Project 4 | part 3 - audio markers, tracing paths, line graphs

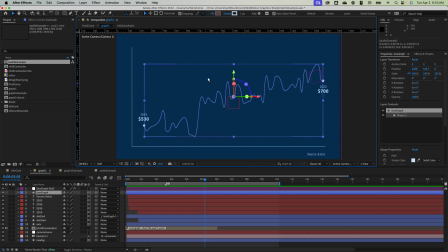But I want to show you a kind of a trick or a shortcut to getting complex paths like this that you might be working with in Illustrator. So we know we can export Illustrator files and open them up in After Effects. You can certainly do that here.
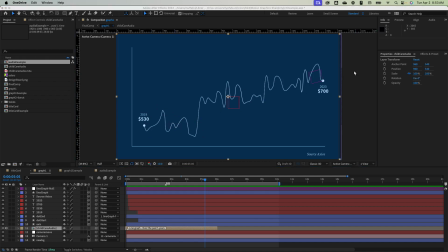Because I just have this one chart in Illustrator, I don't have a bunch of layers that I need to port over. There is a quick way, or kind of a cheat, to getting that path copied into here.
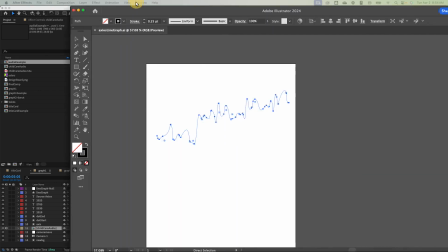So I grab Illustrator and pull it over here.
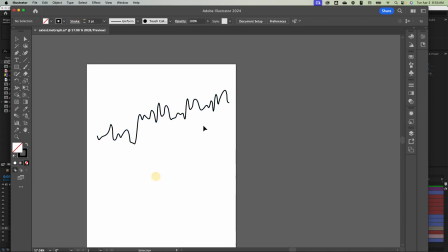You can see, and I could increase the stroke here so you can see it. I have this line chart that I traced from my source, and I just pulled it into Illustrator and used the trace feature to get a clean line that's in an SVG format.
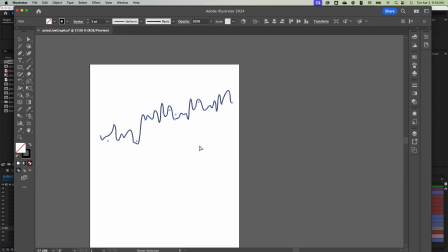If I select this in Illustrator and I hit Command-C or Control-C to copy it,
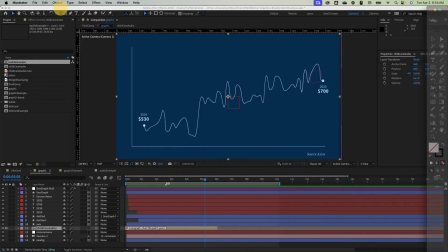I can actually paste that path into After Effects with some tricks.
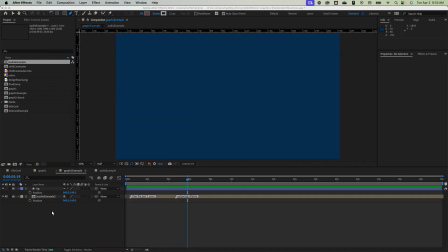So the trick here is to make sure that you create a shape layer and that there's a path inside of that. Actually, the easiest way to do this is probably to start a path with the pen tool.
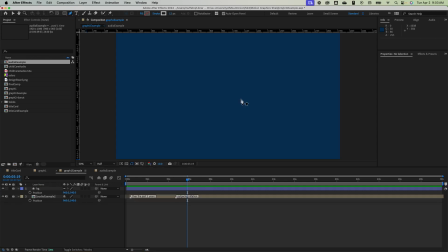So I deleted that. I've grabbed my pen tool and I'm just going to click. So you can see if I open this, there's now a shape. Inside the shape layer, I have a path. If I untwirl that path, I can select the path.
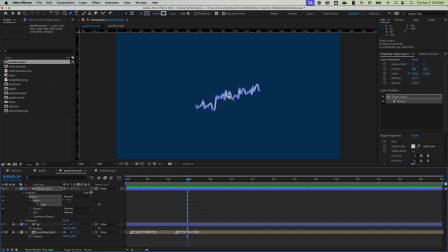So it's just a single point right now, but if I hit Command V, you can see that that path is pasted into the path in After Effects, and I can scale this up and work with it just like I would with any other
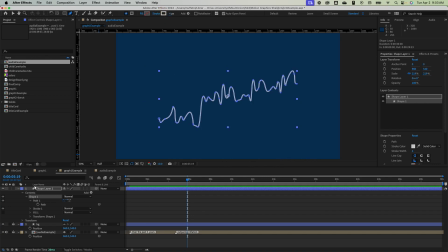element in After Effects. So there is our path. So I'm going to change the color here. Let me perhaps grab our
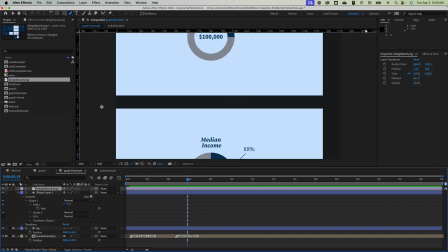design board briefly and scale this way down.
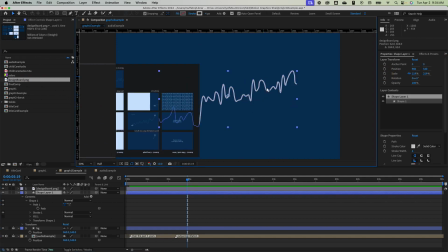Just cheating to grab the color off of here. So I've selected my path, grab my stroke, and then I'm just going to use the color picker to pick that blue over here. And then I can get rid of this, and we can continue to work with this to tweak it to our liking.
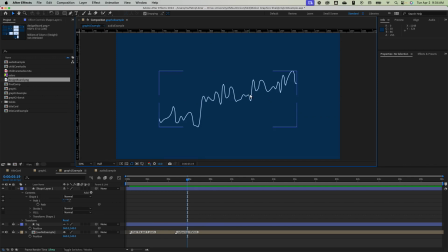I think something like 2 pixels is probably good. Not sure how far up I want to scale this. Let's start here. I'm then going to use my alignment panel just to center this up, both vertically and horizontally.
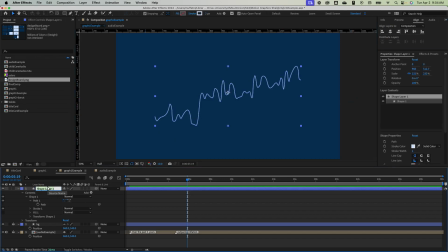I'm going to rename it because we always rename it. Line chart path. And then let's start working on some of those other things. So for example, the axes.
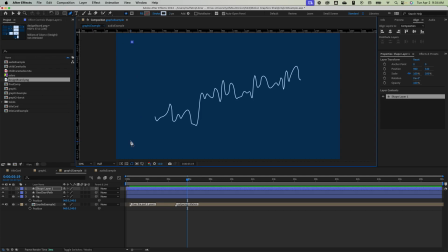So I can just draw those on here just to give the viewer a point of reference. This doesn't need to be huge. Now I'm even going to scale that one down a little more so it's not quite as prominent as the graph itself.
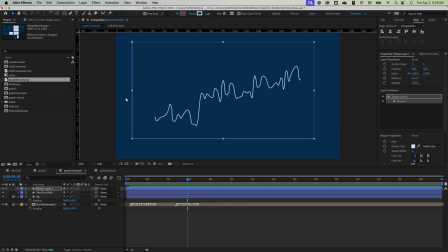That looks pretty small. Let's stay with 2. So there's our axis. We need to add our source in. So we're going to work with some text layers and then our data points. Actually, let's add those points in first. So I'm highlighting my shape tool, grabbing ellipse.
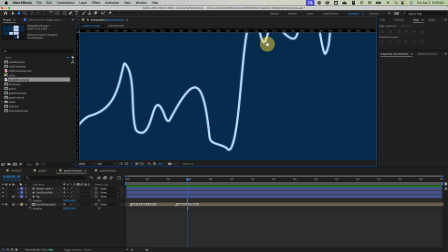I'm going to zoom in here by holding Command and using the scroll wheel.